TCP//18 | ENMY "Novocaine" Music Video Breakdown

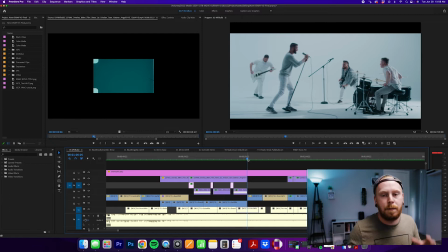[8:09]
We had a lot of variety to kind of build up this like inside the mind idea.
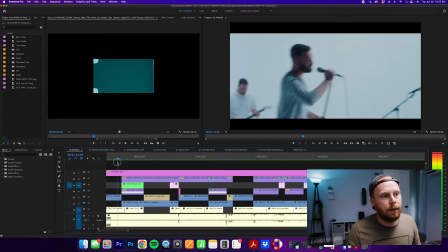[8:19]
Blue ended up obviously being a primary color. We built that off of Daisy's kind of hair color here,
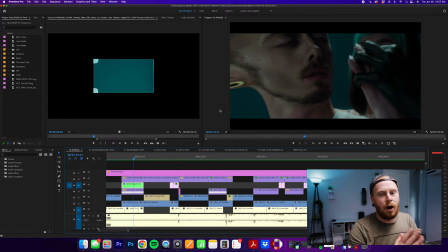[8:25]
and just felt like let's have some more like complementary versus like split complementary colors. We wanted to do something that was a little bit braver and different, and instead of doing it through lighting how we typically do,
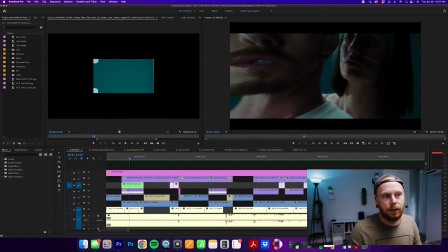[8:38]
like we actually get those split complementary colors just right here from the makeup on the face,
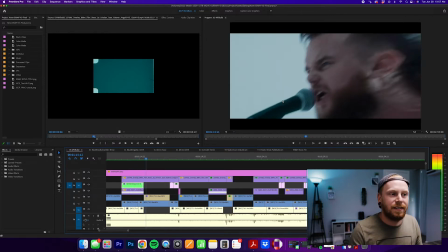[8:44]
which was really fun to do. Again, that's another little fun area.
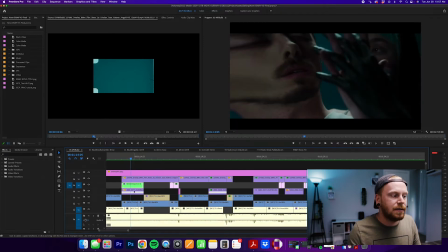[8:49]
We did like a nested sequence here. I always like to do a safety underneath just in case something goofs up in Premiere, because I like Premiere and it makes mistakes, but it's what I know. But here there's like a couple layers of things going on. We have time remapping, we have the distortion, and we have grain over top of it as well.
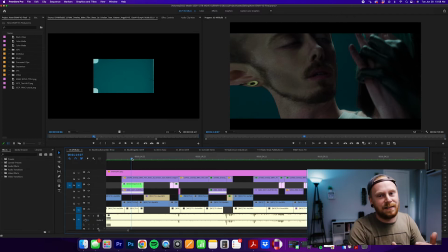[9:08]
Get the time remapping done first, bake it into a nested sequence, and then add in my distortion afterwards. And I feel like Premiere plays a lot nicer when you nest it that way.
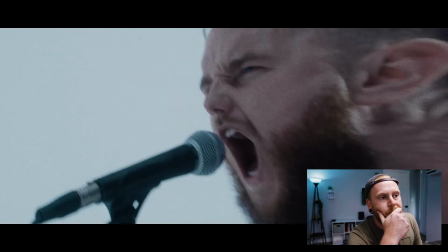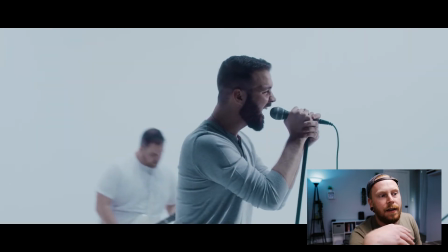[9:22]
Transitions in this video were like some of my faves, and then here is where it starts to get a little more interesting. So here it gets fun.
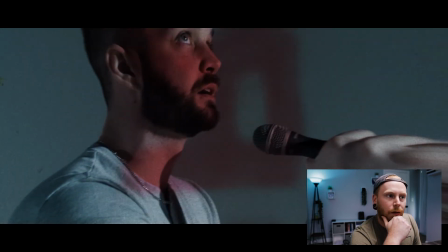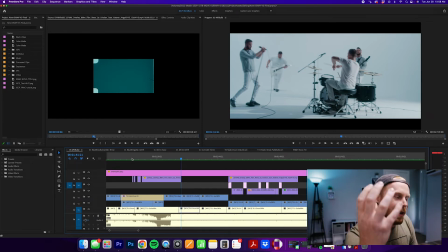[9:36]
This was one thing that I just kind of fell in love with this song, was like, how do we hear the song, fear the song, and almost, allow them to be characters in this. We use Playback Rocks, which is a tool that I like using to kind of map out like more technical songs where we're doing more technical takes.
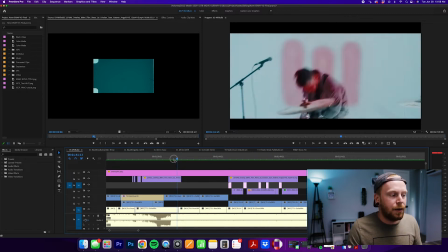[9:53]
Because we shot, this sequence right here
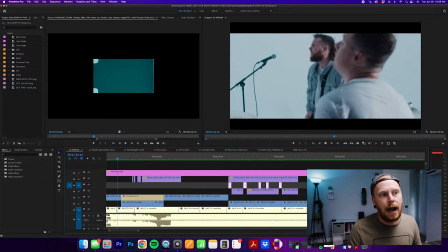[9:56]
just this section we shot to kind of get a couple of reactions to like the light flickering.
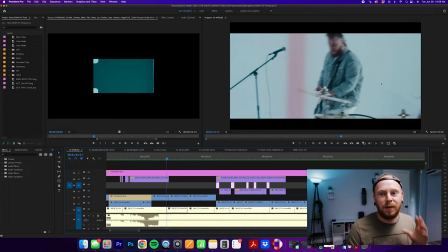[10:04]
So we programmed all the lighting, we had everyone react. So at this point it's like, hey, I want you to react this way, I want you to act this way. So it's giving them the opportunity to not just play their instruments and look really cool, but also to act to this world around them. And I feel like this is those extra like little small details that really makes me fall in love with this music video that we don't often get to kind of push people that way.
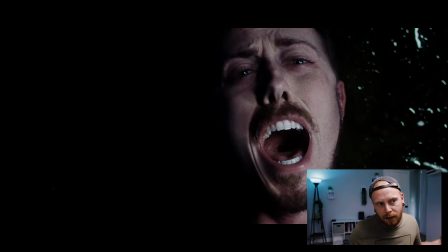[10:27]
Yeah, video continues. We see a lot of the things, like in a lot of our videos, I'm always like, how do we build multiple worlds, keep coming back?
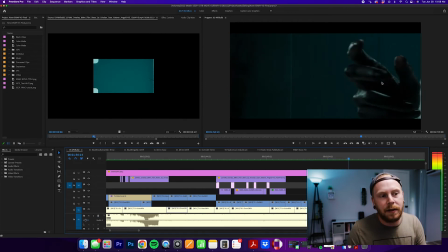[10:35]
It feels predictable, but there are these moments in this that like, we're about to come to a more aggressive part.
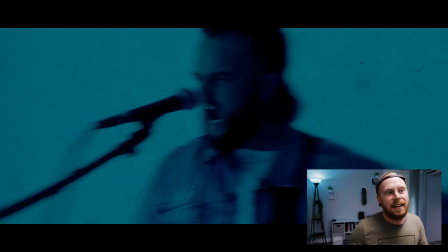[10:41]
Okay, boom, now we're gonna really take that like distortion to the next level.
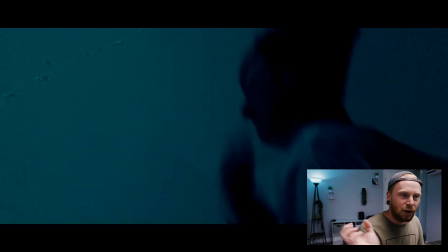[10:47]
This is where we shot a lot more intentionally aggressive than the rest of the song.
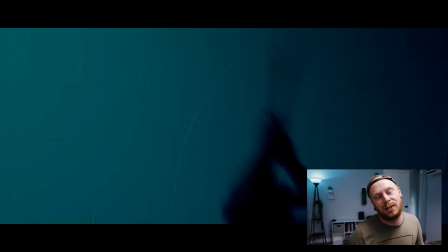[10:51]
So again, every piece of the cinematography was a lot more intentional, which made these effects very intentional as well.
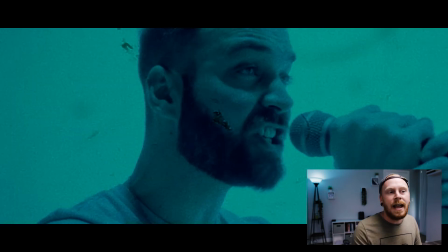[11:02]
Oh, they're connecting finally.
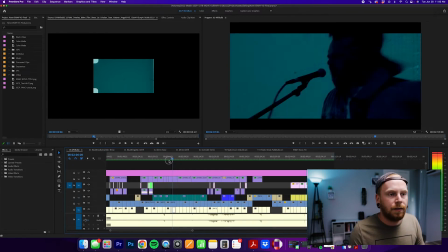[11:08]
So just rewinding a touch here, like in this section, we only shot this section with this blue flickering light.
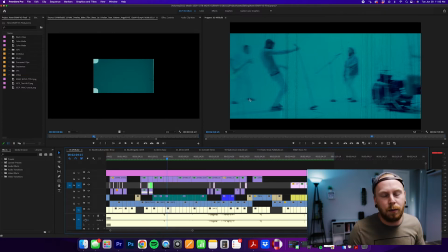[11:15]
So we did the whole take with super clean white lighting or whatever, but to kind of keep the band stamina up too, so they're not having to do a whole take in this lighting effect, and I'm guessing in post, I knew that this part would be flickering blue light because it's the breakdown and we have the more aggressive part.
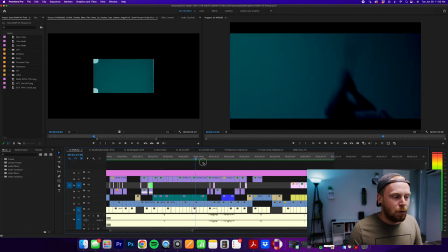[11:32]
So they only had to do, you know, like this 25 or 20-second section.
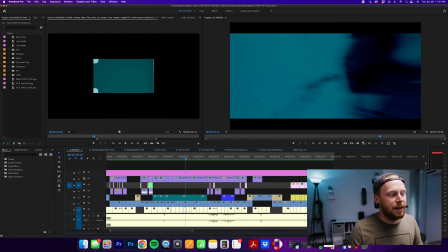[11:37]
And it's like, okay, we'll do 5 takes in this and we can kind of move on. This allowed the day to move really quick, also to make this more pro kind of look.
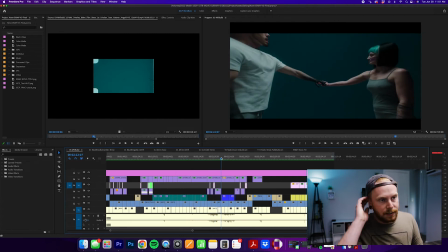[11:45]
And then like this section right after this, like we have again the distorted vocals. So we only shot 3 takes here of this little couple second. Break the fourth wall here.
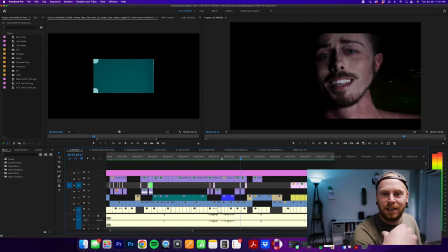[11:57]
This is the only shot we do like that. It was fun to just kind of have like, these are specific moments that we're going to do this.
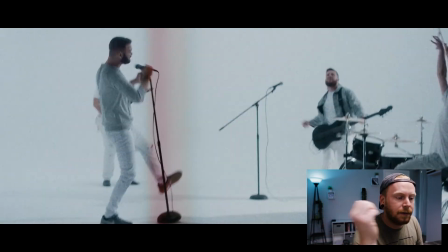[12:03]
Back to the normal look, just plain white. We have the tail end.
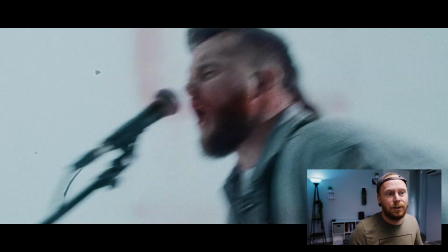[12:10]
Instead of going back to the blue, we kept it white and flickering. So it's just fun to like, how do we change up our lighting subtly?